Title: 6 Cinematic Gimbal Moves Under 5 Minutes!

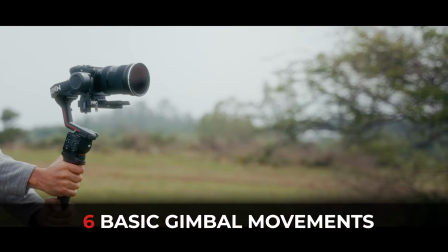Hey guys, what's up? So in this video, I'll be giving you 6 basic gimbal moves that you can use to take your production to the next level.
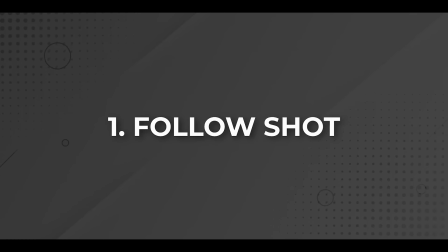So without wasting any further ado, let's begin. So starting with the first one we have is the follow shot.
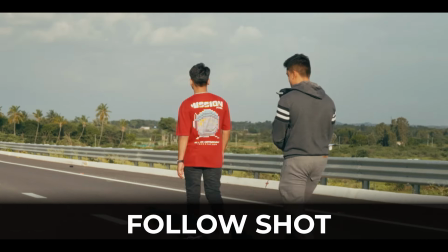Now this is a technique where you just simply follow your subject from behind, and all you have to make sure is that you maintain the same distance.
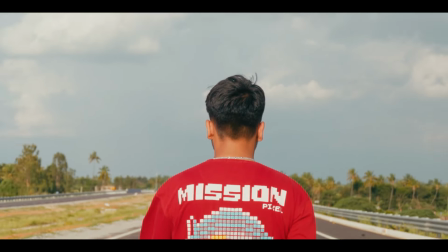So for example, like you don't want to go too close to your subject or you don't want to stay too behind, and just remember the position and try to maintain the same distance.
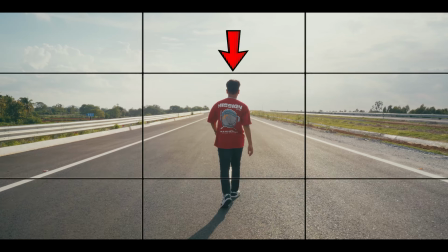Now this is a great shot if you want to show off your location, and you also have to make sure that you keep your subject in the center of the frame.
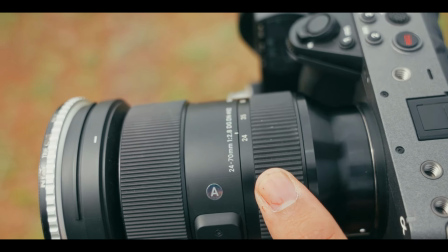This shot is used in almost every movies, and you can shoot this at any focal length, but I personally like to shoot this as medium shot,
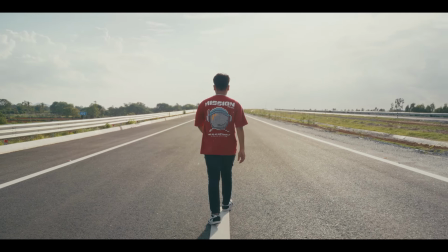but you can go wide if you want and shoot it as wide shot if that tells your story even better.
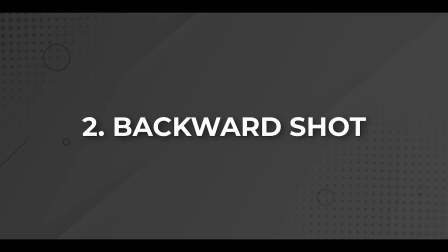Up next we have the backward shot.
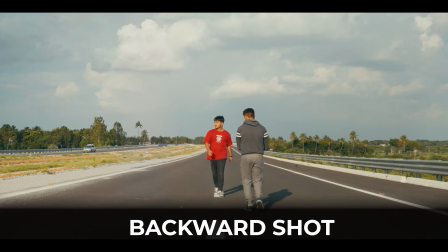Now this is as same as the follow shot, but only this time we will be moving backwards and our subject will be moving towards us.
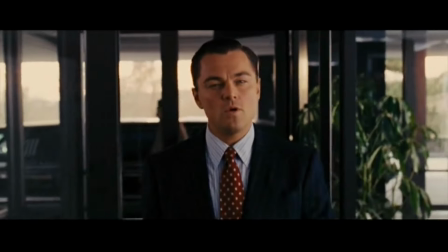Now this shot is also used in many movies, which is often used when you want to establish a particular subject.
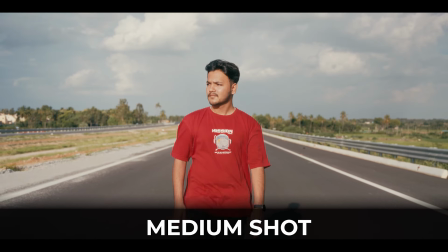Now I like to shoot this as medium shot from the waist up,
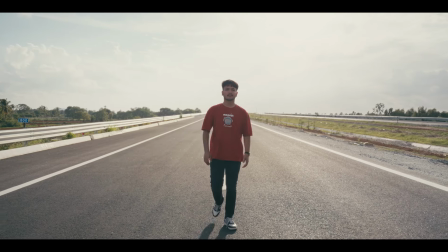but you can experiment with different focal length and you can also make it wide if you want, depending upon your story.
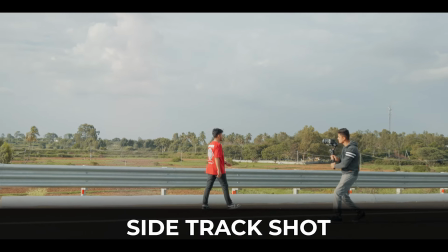Up next we have the sidetrack shot. Now sidetracking shot lets you capture the movement from the side, and it's great to showcase a progression,
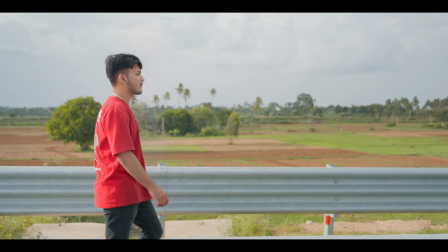and it also allows your viewer to experience the scene from more dynamic perspective.
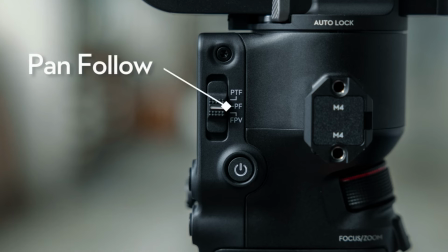And you want to make sure that you set your gimbal to pan follow mode for this one, and this works great with 35mm focal length.
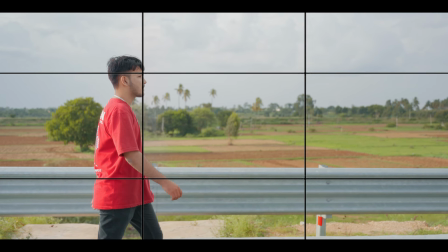And also make sure that you frame this shot properly by placing your subject to the left third if they are walking on the right side,
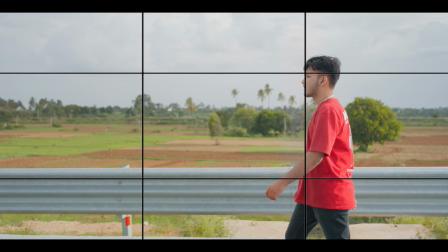and if they are walking towards left, then place your subject on the right third. Now you can make this shot extra good by adding some extra movements.
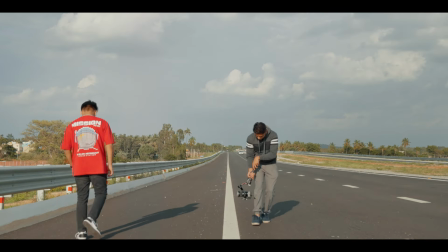So first start the camera low to the ground and slowly bring the camera up to reveal the rest of your character,
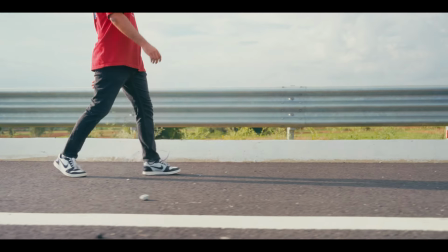and also make sure that you maintain the same distance, because starting with detail and slowly revealing more of your character creates tension,
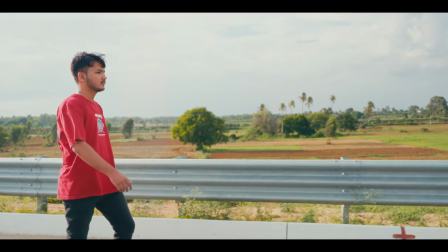which is what keeps your audience engaged. Up next we have the orbit shot.
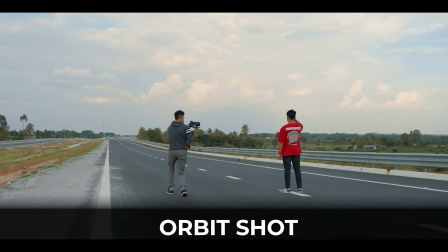So we will just walk around the subject here while maintaining the same distance and completing a full circle,
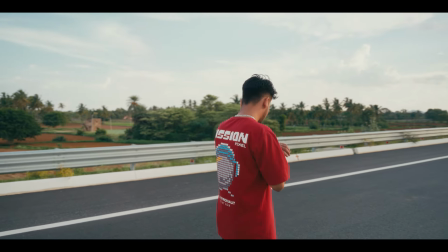and the focal length that I would shoot for this one would be somewhere around 35 to 40mm or even 24mm,
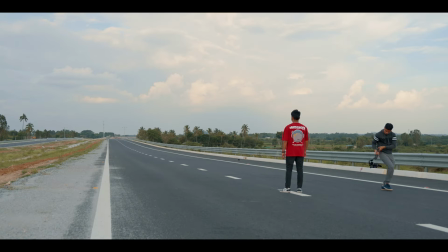but the wider you go, the more environment that you can see. And you can also try this with low angle shot, which will make your subject look even larger.
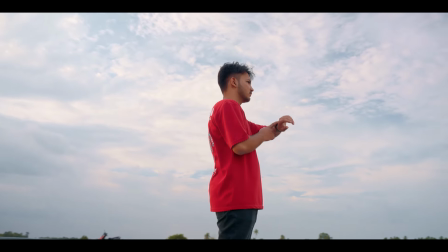Now this low angle version is used in many movies when they want to show that the subject is dominant.
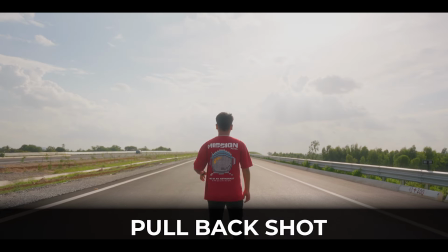Up next we have the pullback shot. Now this shot is great to reveal the surrounding of our character or where he is currently standing,
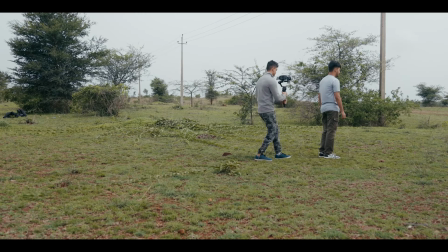and for basic pullback move you just have to start the camera close to your subject and slowly walk backwards,
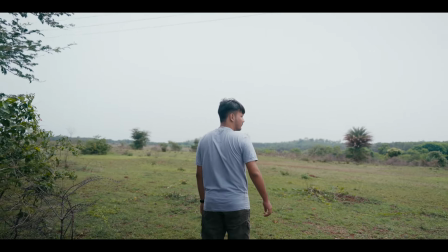as this puts the focus on the character and also shows the audience what surrounding that they are in.
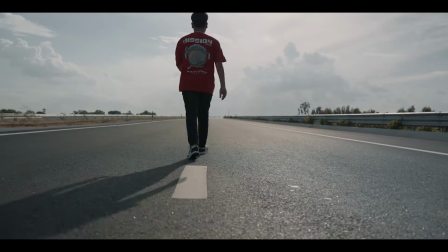This was shot with focal length of 24mm, and my gimbal was set to pan follow mode.
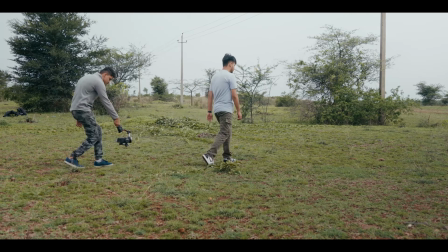Now you can make this shot even better by starting with empty frame and then just letting your character step into the frame,
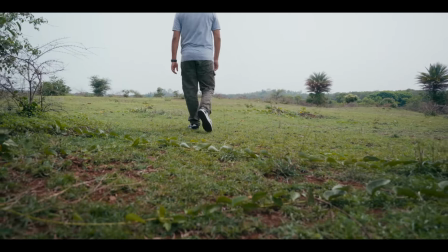and you want the camera to be continuously moving backwards, because this works great to show the location and surprising the audience as he walks into the frame.
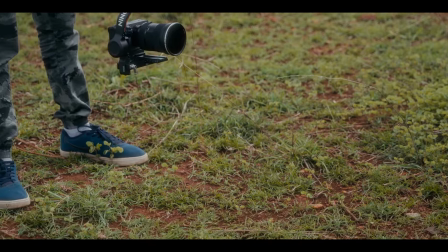Now I recommend you to try this with inverted mode, as this will give you better results as the gimbal has more freedom of movement.
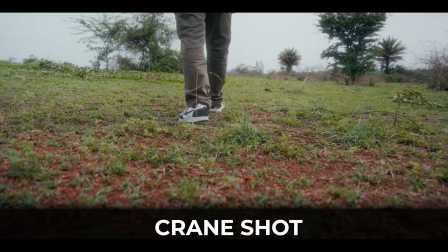And moving on to the next shot is the crane shot. Now this is also great for establishing location or your character in that location.
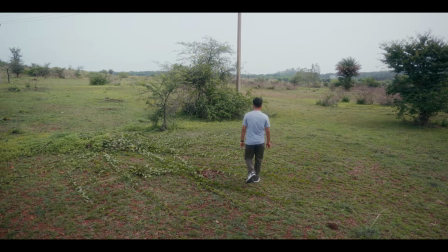Like for example, use this to show the audience where the next scene will take place. And the basic crane shot starts from holding the camera low to the ground,
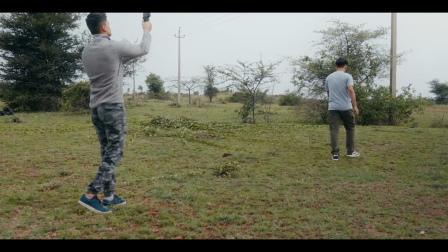and as the character steps into the environment, you just pull the camera up while keeping it horizontal.
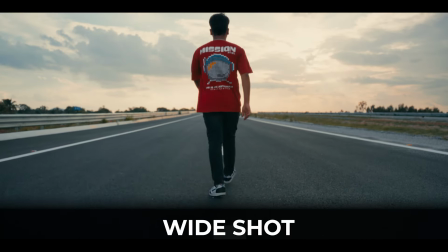Now I recommend shooting this on a wider focal length such as 24mm, as it will show you more of your environment.
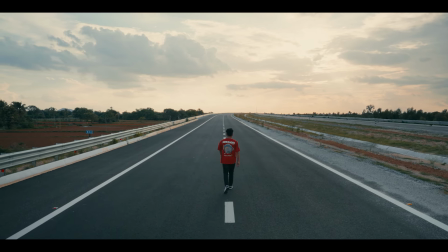Also don't forget to set your gimbal to pan follow mode so that you don't have that tilt movement while the camera goes up. So there you have it. These are the 6 basic gimbal moves that you can use to take your production to the next level.